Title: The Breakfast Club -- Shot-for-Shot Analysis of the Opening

Hey, this is Dr. Josh Matthews. Today we're going to look at 2 minutes from the great 1980s movie, The Breakfast Club. And we're going to see how the director John Hughes creates 5 major characters in just 2 minutes. It's something that all movies with an ensemble cast have to do, create characters very quickly. And so we're going to analyze this shot by shot, element by element. This is going to be a lot of fun, and I'll be your guide down in the bottom right-hand corner of your screen. So let's get going.
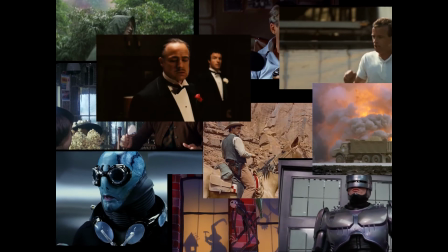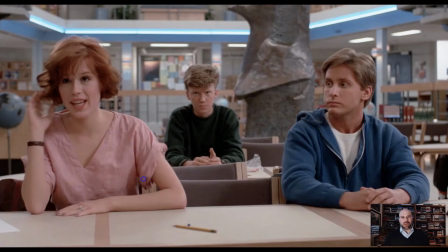[0:35]
Alright, I'm in the bottom right-hand corner. We're going to take a look at The Breakfast Club, the opening sequence where the first 5 characters are introduced. Here are 3 of the characters. There's 2 other characters. They're all in high school, in detention on Saturday, circa 1985.
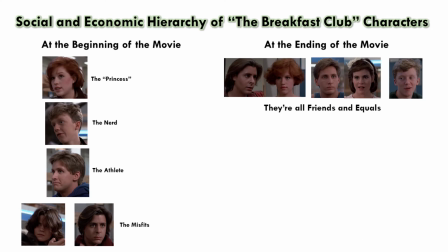[0:49]
These are 5 different characters, different character types. They all represent different types of people in American high schools. They're from different social classes. They have different kinds of parents, ambitions, and dreams.
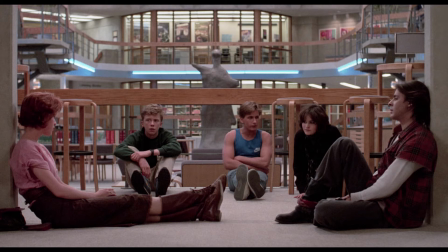[1:00]
In this movie, they're going to come together and be unified and have a giant therapy session over the course of a Saturday in detention.
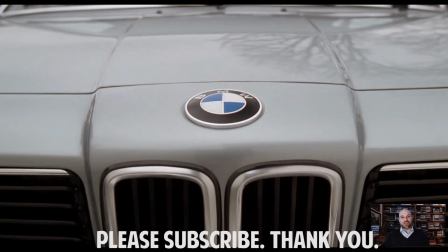[1:05]
We're going to start here with the hood of a BMW, which is a status symbol, a car that is upper class. This is going to introduce us to our first character, the princess, played by Molly Ringwald.
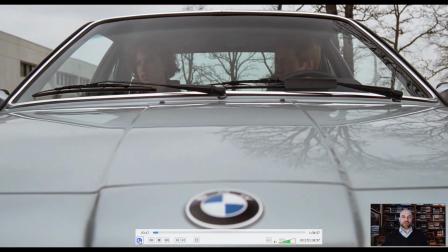[1:18]
And here she is with her dad in the upper part of the frame. She's on the left, he's on the right. Now this is going to be important because the remainder of this sequence in 2 minutes, you're going to see the parents on the right side, and then each of the students crammed into the left side, even the far left side of the frame. We'll make sense of why that is in just a minute.
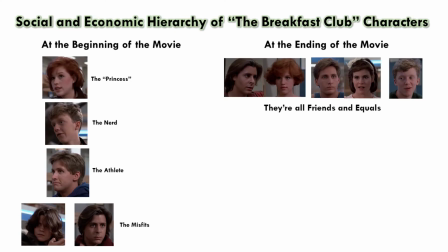[1:38]
But first we start out with the highest person in terms of the hierarchy, the status hierarchy in this movie, which is the princess character, and she's obviously, because of this car, very wealthy.
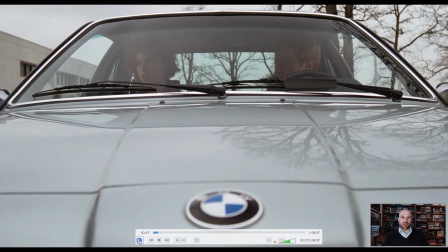[1:48]
And we'll see in this 2-minute stretch, the clothing, the few words that they say, and the cars that they drive all tell us what the social class of each character is very quickly using types and stereotypes.
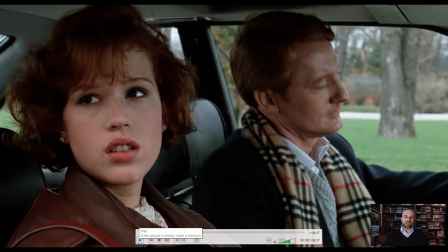[2:01]
I'm going to pause the video every few seconds when I want to say something. First, let's look at this and analyze it just a tiny little bit. You've got the main character here, one of them, on the far left side.
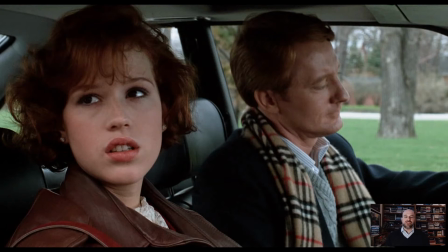[2:12]
In movie textbooks, some movie critics, they might tell you that the left side of the frame is slightly weaker than the right side of the frame. It actually depends on the movie that you watch, but I find that John Hughes is a classical movie maker. He's adhering to techniques, formal techniques in film grammar from the 1930s, 1940s.
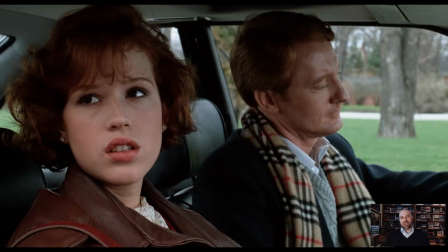[2:29]
Putting the characters on the left-hand side in a dominant position actually makes you feel a little bit uneasy about them. Maybe some people don't, but culturally speaking, it's a funny thing that in movies, left-hand sides in classical movies, particularly from, say, the 1940s, Hollywood movies, tends to be slightly weaker than the right side of the frame.
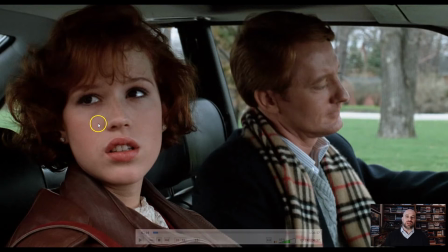[2:47]
So here you've got the parent on the right and the high school student on the left who's going to detention early in the morning on Saturday. Now, it's hard to pick up on here, but the clothing gives a lot away. His clothing especially tells us, along with the card, that they're wealthy or rich in comparison to the other characters we'll see.
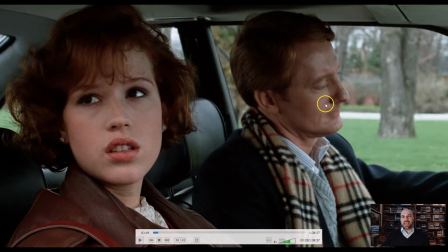[3:03]
One interesting thing about this composition is that he, the parent, is associated with this right-hand side,
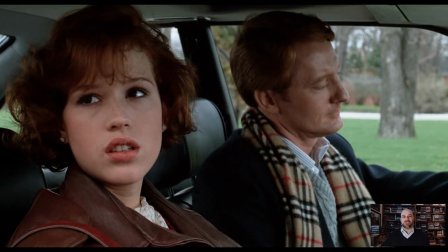[3:09]
which is freedom, greenery, park-like atmosphere, the trees, the grass, the sidewalks, the woods. You'll see the parents get the side that is the free side of the frame, nature, greenery, whereas these high school characters get the side of the school, which actually looks like a kind of Nazi bunker.
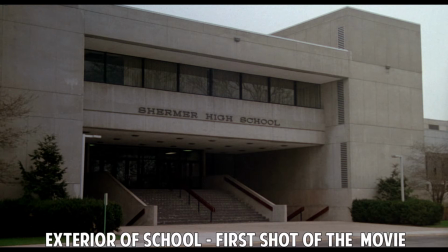[3:26]
In fact, I think the school that we'll see in just a second is part of the brutalist, it's certainly a modernist sort of architecture, but the brutalist form of architecture.
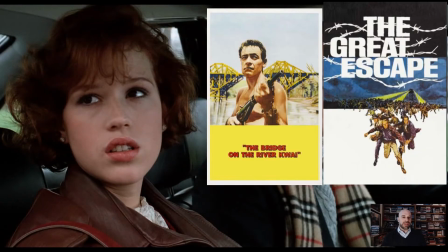[3:35]
And because this movie quotes prison camp movies all the time, this high school detention in The Breakfast Club is kind of like a prison camp.
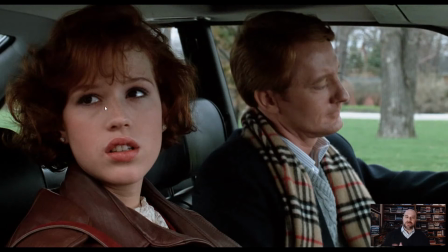[3:43]
These high school characters on the left-hand side are caught, trapped, forced into something they don't want to do, and even this frame right here is telling you that.
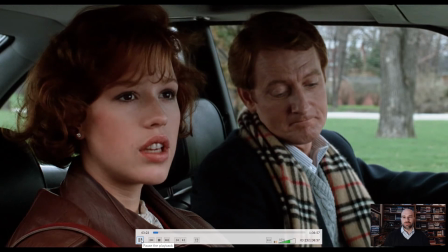[3:55] Can't believe you can't get me out of this.
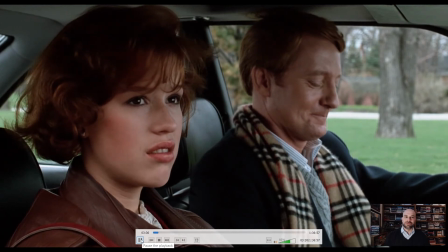[3:59] It's so absurd I have to be here on a Saturday. She's talking about how she doesn't deserve to be here.